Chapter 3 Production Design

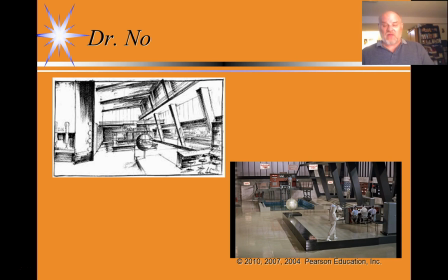So Ken Adam is tasked with creating a realistic set for the nuclear power station based on what was known about nuclear power stations, but also a nuclear power station that would convey Dr. No's sinister plan to take over the world.
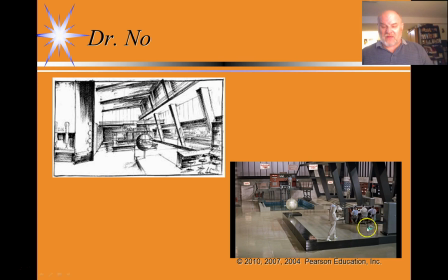So, hazmat suits, radiation suits are used for costumes because it was well known that people wore radiation suits in nuclear power plants. So you have these very functional environments, stools,
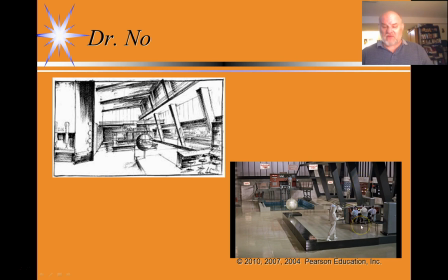where people can sit in front of banks of controls to control the nuclear power plant. Again, bank of computers around the background of the set to, again, monitor the nuclear power plant.
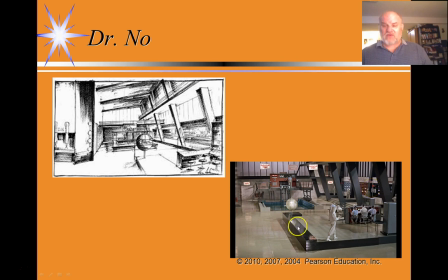In here, in the middle, a cooling pool, so radioactive materials can be cooled down after their fissionable material has been spent and they can no longer heat water to produce steam to produce power,
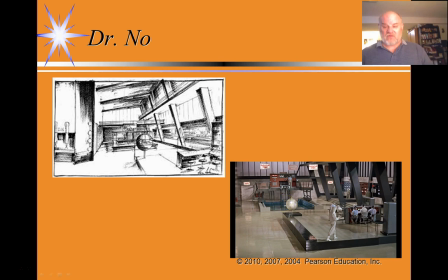and a handy globe in the middle of the nuclear power plant, so Dr. No can easily check and see how his scheme for world domination is going while he runs the nuclear power plant.
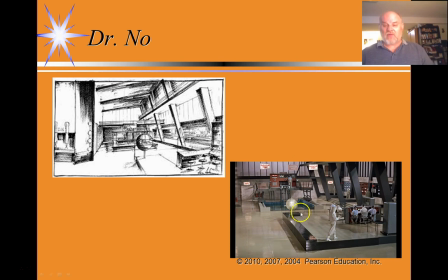So, again, you'll notice it's a very bright environment, very conducive to filmmaking, lots of light, so the camera can capture clear images, and lots of spaces where cables can be hidden, where microphones can be hidden,
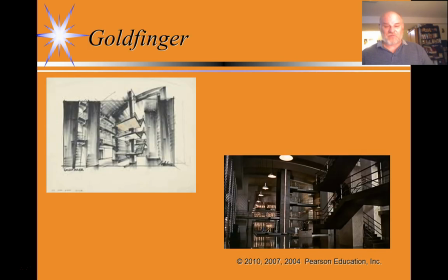and you don't actually see the lights or reflectors. Here's another amusing story about Ken Adams. So, in the United States,
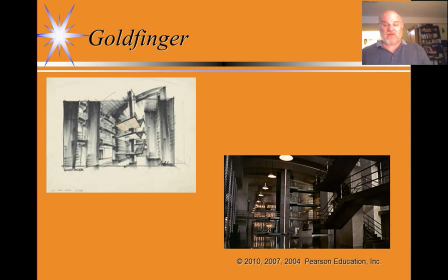all of the United States' gold, bars of gold, is housed in a military installation called Fort Knox. Fort Knox is a top-secret installation. The civilians are not allowed to see the interior of Fort Knox.
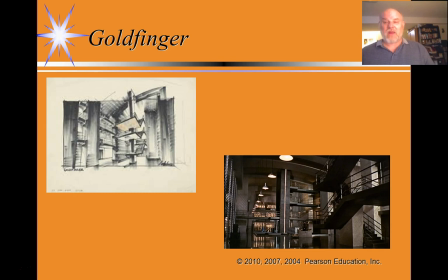So, again, a major set piece in the Bond film Dr. No takes place at the end of Dr. No inside of Fort Knox.
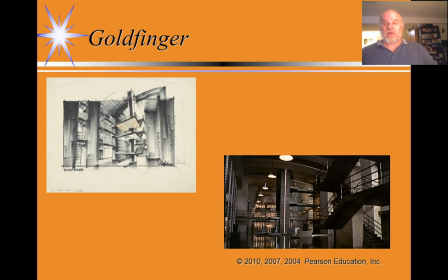James Bond has his final showdown with the villains of the film inside of Fort Knox. So Ken Adam is told he needs to build a set of Fort Knox. Well, again, nobody knows what the inside of Fort Knox looks like.
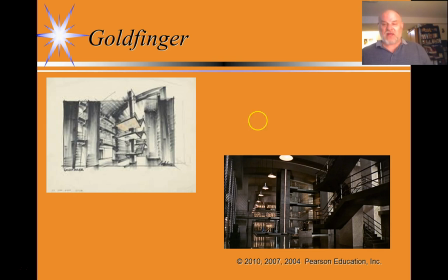So what does Ken Adam do? So again, being an architect, he reasons that, well, this is a gold repository. We do know what the exterior of the building looks like.
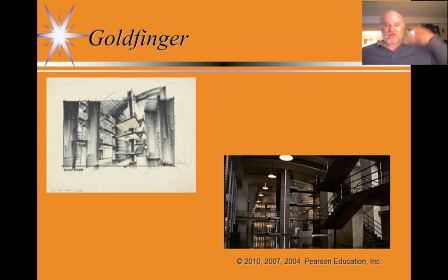We know that, based on the way that windows are stacked up the exterior of the building, that it has levels. So, I know nothing about the interior of the building. I know the building has levels.
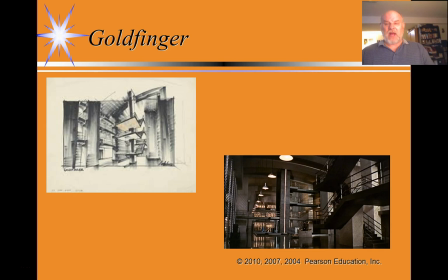I know that the building is used to store gold. I know that gold is one of the heaviest materials on Earth. So, I'm going to design a building that can realistically be used not only to store gold,
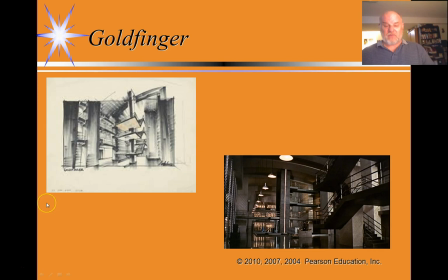but to be able to move gold in the interior of the building. So, he decides firstly that, well, the best structure to move gold to different levels within a building is going to be
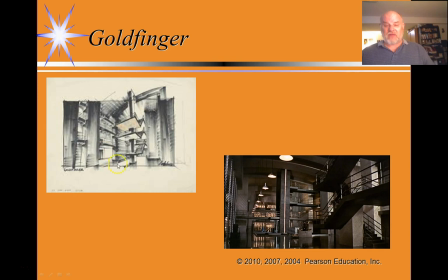these very, very broad leveled staircases that wind around a central metal support column. The central metal support column is going to be needed to support the weight of all of that gold.